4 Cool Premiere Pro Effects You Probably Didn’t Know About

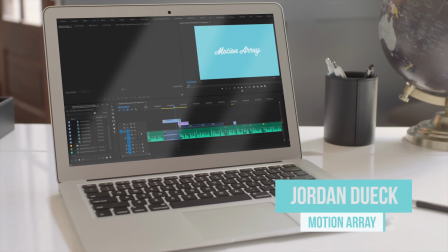4s
Hi guys, Jordan with Motion Array, and it's probably no surprise that I love Premiere Pro.
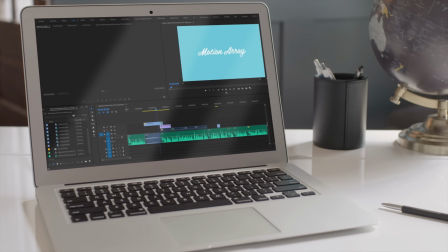10s
But chances are, even if you use this program every single day, you still won't use every single effect that it has at its disposal.
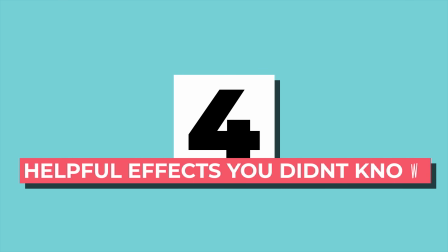17s
So today, I'm going to share with you 4 helpful effects that you probably didn't know Premiere had to offer.
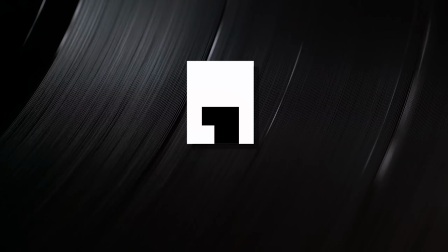23s
So let's start it out with number 1, Basic 3D.
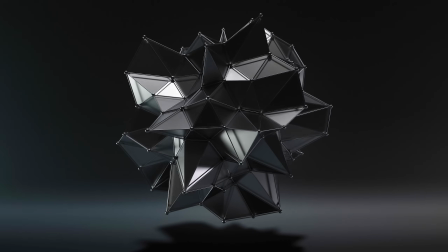26s
Most people assume that anytime you dip into the realm of 3D, you need to switch over to After Effects.
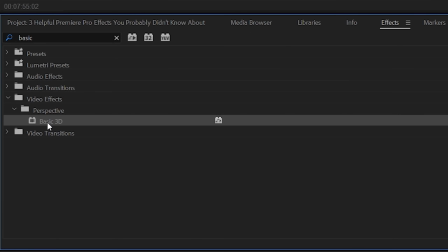32s
Not necessarily true. Premiere actually contains its own unique effect called Basic 3D, which, as the name might explain,
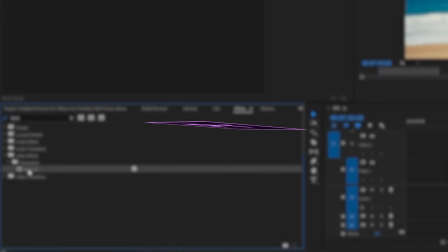39s
is a very simple tool to manipulate your particular video element to appear viewable in the X, Y, and Z axes.
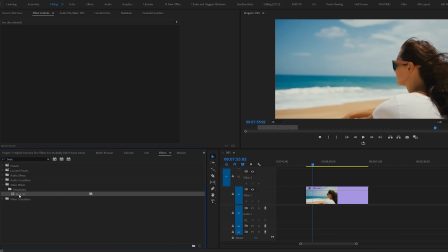47s
Search in your effects panel for the Basic 3D effect and drag and drop it onto your footage.
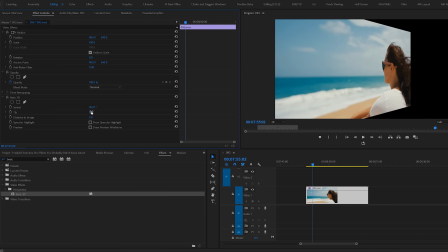52s
Now you can manipulate and swivel and tilt your image to make it appear like it's actually a 3D object and not just a 2D projection.
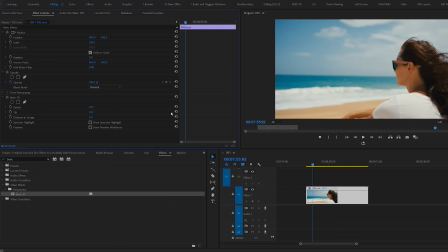60s
But let's take this a step further. You don't just have to keep these new 3D angles as they are, as that might not look the best for your particular project. But you can use them for a variety of other customized effects,
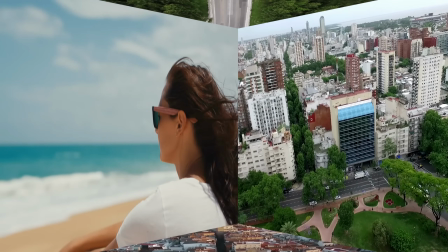72s
like building a unique wall of multiple videos to play at once, or using it to create a customized transition.
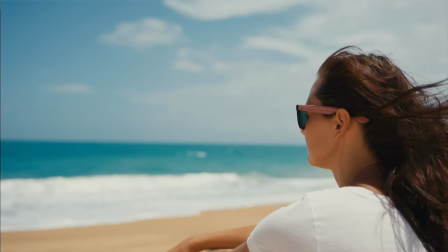78s
This works especially well for logos. A really simple way to pull it off is like this.
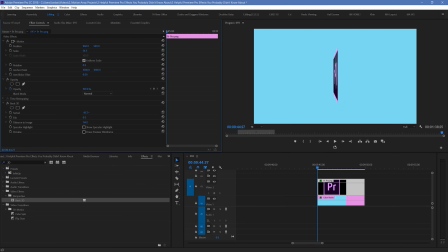83s
Take your layer with the basic 3D effect, and for either the swivel or tilt, start it at a perfect right angle, so that it actually mimics the thinness of a piece of paper and effectively disappears. Angles like 90 and 270 degrees are your sweet spots.
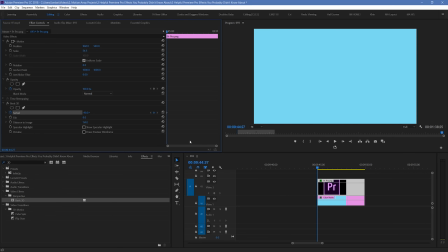99s
Now you can keyframe the swivel or tilt so that it starts here, but then ends displayed for the viewer to see. You can even add a few extra rotations so that it doesn't just swivel, but it's like it's got momentum and fully rotates around a couple of times.
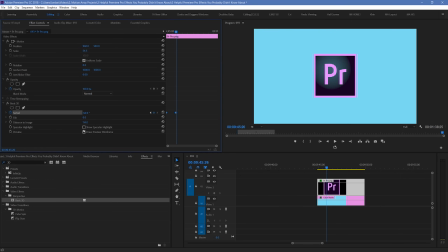115s
Lastly, you can give it some additional realism by checking the box for specular light,
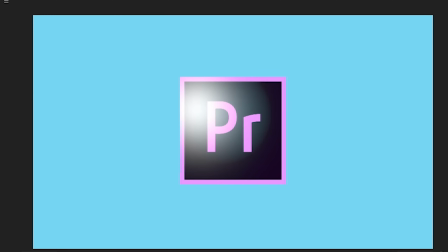120s
which will project a fake light source over top of your clip and interact with it depending on its relative orientation.
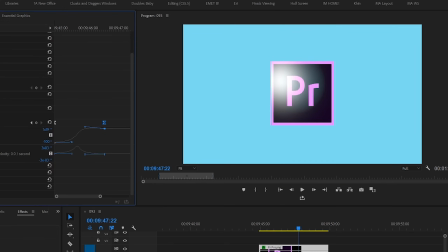126s
But you can probably see how this effect could be used to make some pretty interesting and professional looking animations without having to step inside of After Effects.
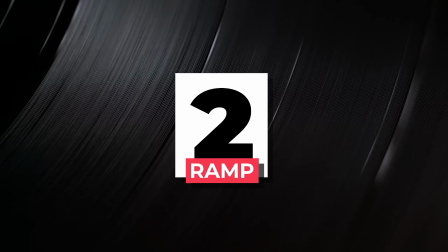135s
Number 2, ramp. Depending on the type of video content you want to produce, there's a high chance that you're going to come across this scenario that you'll want to replicate.
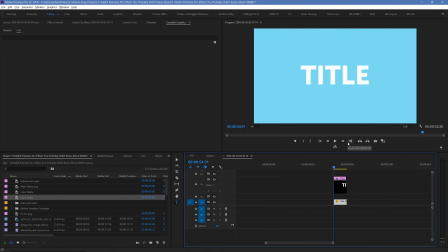143s
Plain text on a solid background. Now, if you haven't done a lot of design work, your instinct might be to create a solid color and to use that. And that's not a wrong decision. In fact, it's very commonly used. But you can add some subtle complexity to your backdrop by adding a ramp.
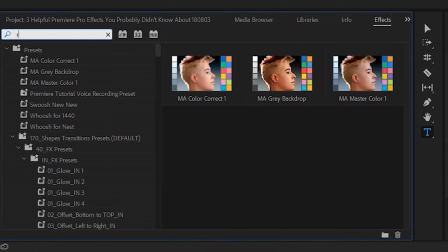160s
On your solid background layer, add the ramp effect.
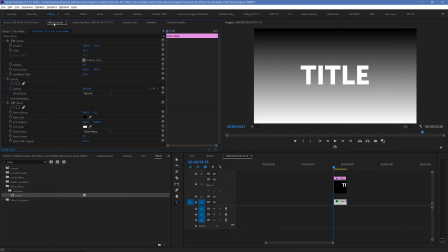165s
And you can use a linear ramp if you'd like, but I'll prefer to use a radial ramp.
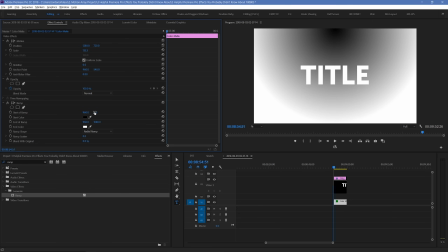170s
And then I'll move the center of the circle to the center of the frame with the start of ramp values.
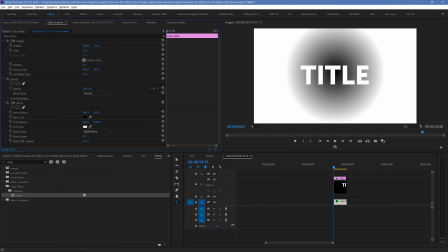175s
And then create a very soft fall off using the end of ramp values.
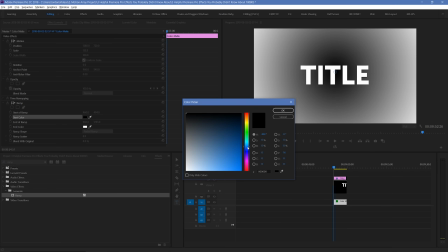179s
Now, when you choose two colors that are very close, but not exactly the same, you can see that there's a subtle complexity that's added to your background.
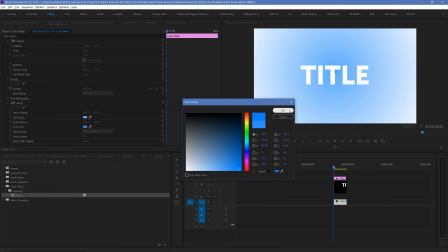187s
These subtle variations can give a sense of realism to your backdrop, making it feel a little bit more like real life and a little bit less like a cartoon. It's not extremely obvious at first, but when you toggle on and off the effect, you can see how it actually makes a subconscious difference to the look of your video.
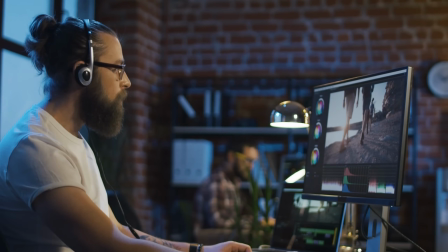205s
Number 3, Turbulent Displace. If you've never used this effect before, you might have passed over it for two reasons.
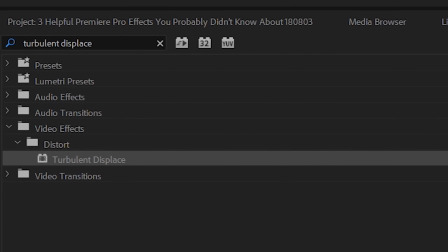211s
One, it sounds complicated to use. And two, it looks complicated to use.
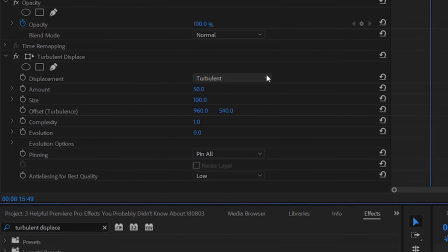217s
But here's the overall deal with this effect. It basically allows you to make controlled distortions to your footage.
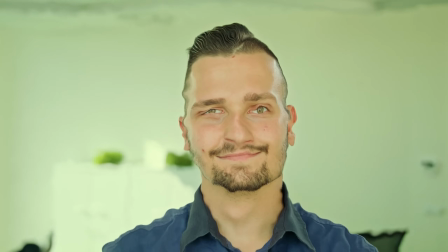223s
This can give it a wide array of possible uses, including everything from creating a trippy LSD type effect, all the way to a liquidy transition.
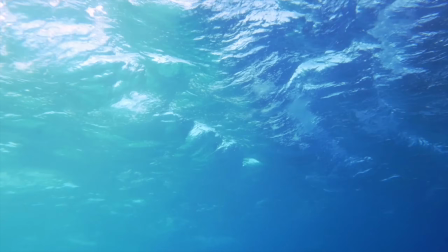231s
Really, this effect is incredibly powerful and can come into use for a crazy amount of different project needs.
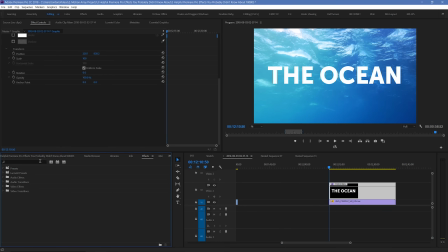237s
But let me show you how to get that last example with the liquid text transition. Start by searching for your turbulent displace effect, and then drag and drop it onto your text. Then, make sure that all of your amounts are set to 0, amount, size, complexity, and evolution.